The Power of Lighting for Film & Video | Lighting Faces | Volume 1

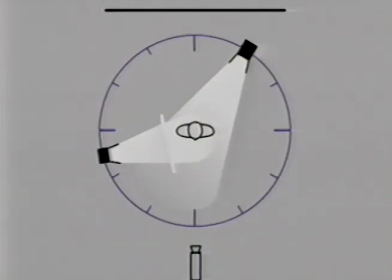[33:00]
A diagram shows the lighting setup with the fill light placed nearly opposite the key at 8:30 on the clock dial.
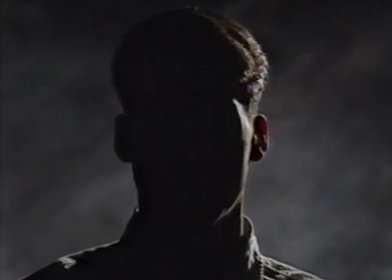[33:09]
A hard key light set at 1 o'clock with no fill light is not a very useful image for most situations,
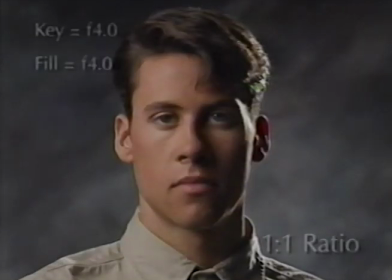[33:15]
but with the addition of the soft fill light, the look changes dramatically. This image of Sean has a 1:1 ratio, and in this instance, the fill light serves as the main light source, and the key light plays the role of an accent light or separation light.
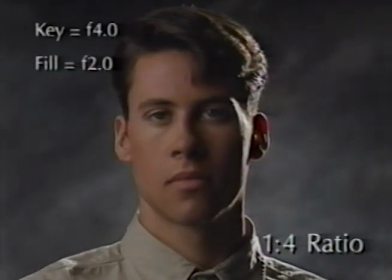[33:32]
Reducing the amount of fill light by 2 f-stops creates a much more dramatic look and a 1:4 ratio.
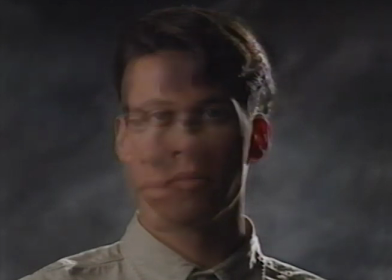[33:39]
This type of lighting setup looks best when the subject can also play his face toward the fill light source.
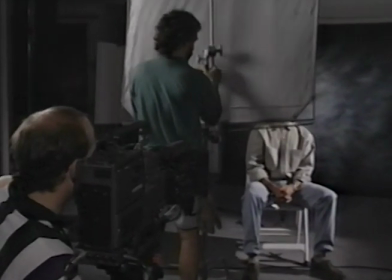[33:47]
Another popular placement for the fill light source, regardless of the key light position, is at the camera or 6 o'clock position.
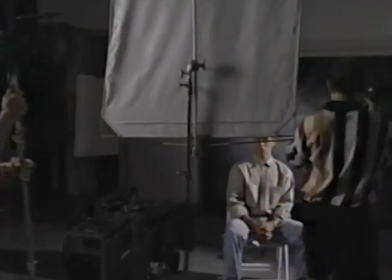[33:55]
Here the light stand that supports the 4x4 silk is moved to just outside the camera left frame edge,
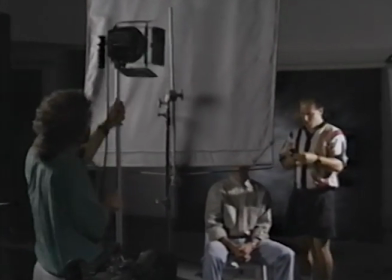[34:01]
and the DP light is then set behind the silk.
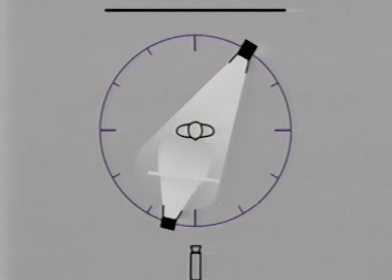[34:07]
A look at the diagram shows the placement of the silk and the second light source at the camera left side of 6 o'clock.
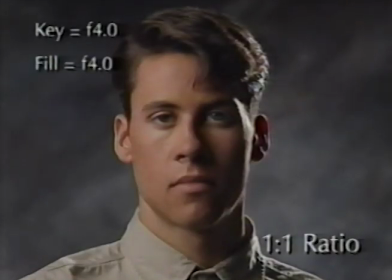[34:15]
With the fill light at 8:30, the lighting on Sean was dramatic, even though the key to fill light ratio was 1:1.
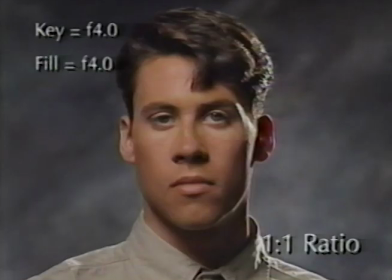[34:23]
By moving the fill light to the 6:30 position and retaining a 1:1 ratio, the look is very different. The image seems much less dramatic, and the effect of the hard Fresnel light on the side of Sean's face appears less prominent.
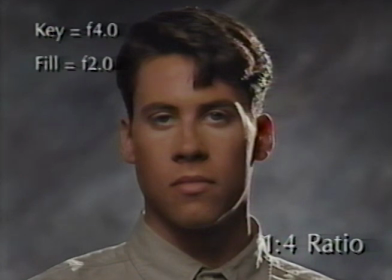[34:39]
Reducing the key to fill ratio to a 1:4 brings back to the image some of the drama that was lost with the 1:1 ratio.
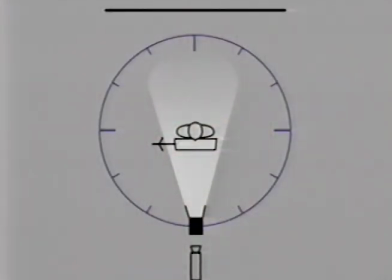[34:48]
One other useful position for a fill light source is below the chin.
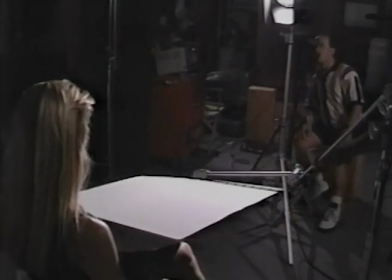[34:54]
For this setup with Rachel, with a hard key at 6 o'clock, a small white bounce card is attached to the end of a C-stand arm,
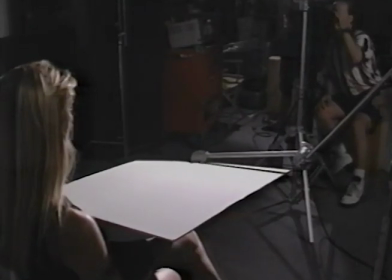[35:02]
and the card is set just below the frame line of the image.
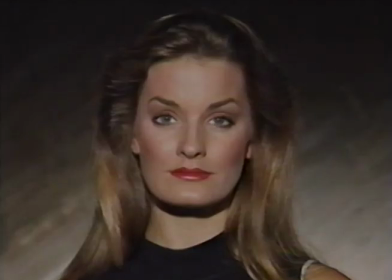[35:06]
With a hard key light at 6 o'clock and no bounce fill, the shadow under Rachel's chin is dark and without detail. The addition of the fill card under the chin raises the density of the shadow
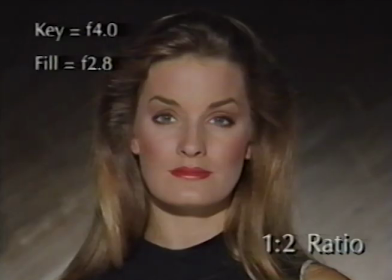[35:18]
to a 1:2 ratio and makes the lighting on Rachel even more attractive.
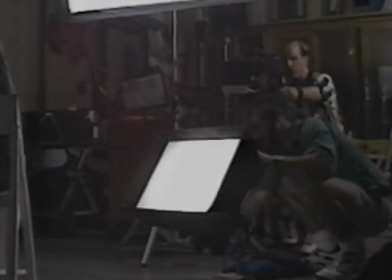[35:23]
When a fill card cannot be used for a shot, a small soft light can be set at a low angle to achieve the same effect.
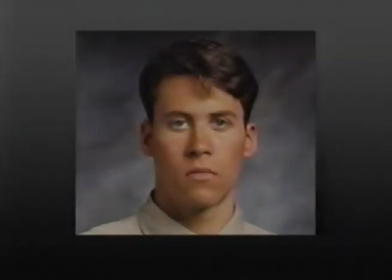[35:31] And chin down.
So it is now evident that the size and placement of the key light,
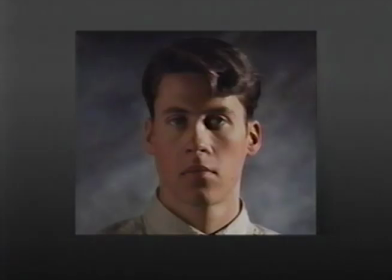[35:37]
as well as the intensity and the position of the fill light, are all critical factors when lighting faces.
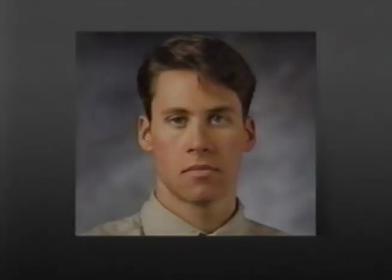[35:44]
The separation light will be a finishing touch to the image.
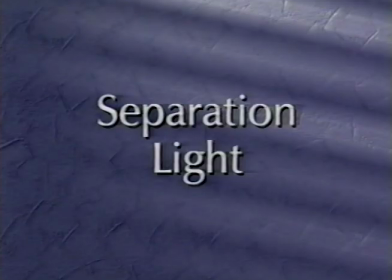I'm always amused when I catch a late night sports talk show or something when you see the balding ex-athlete sitting on the set and he has a specular highlight, a reflection of his hair light source on the top of his head that's probably registering around 1,000% on the waveform. The idea of a hair light is for hair. Ideally, it will separate the subject's head from the background. Well, if a person doesn't have hair, you probably should approach this whole idea a little differently. If you still need to work with a small light source off of a grid or something for separation, you can pinch the barn doors down and just get light on the shoulders to separate the shoulders from the background. And if you need additional separation, you can light the background area to separate the head from the background. If you do want some sort of a white highlight on top of a balding head, what you need to do is increase the size of your light source. And by doing that, you're going to increase the size of the specular highlight across the top of the head. When you increase the light source and the size of the specular highlight, what you're doing is going to diminish the intensity of that specular highlight. So then it falls down within the range of a normal exposure and it doesn't register 1,000% of the waveform. You can do this by placing a softbox on your small light source or bouncing light into a piece of foam core over the top of a head.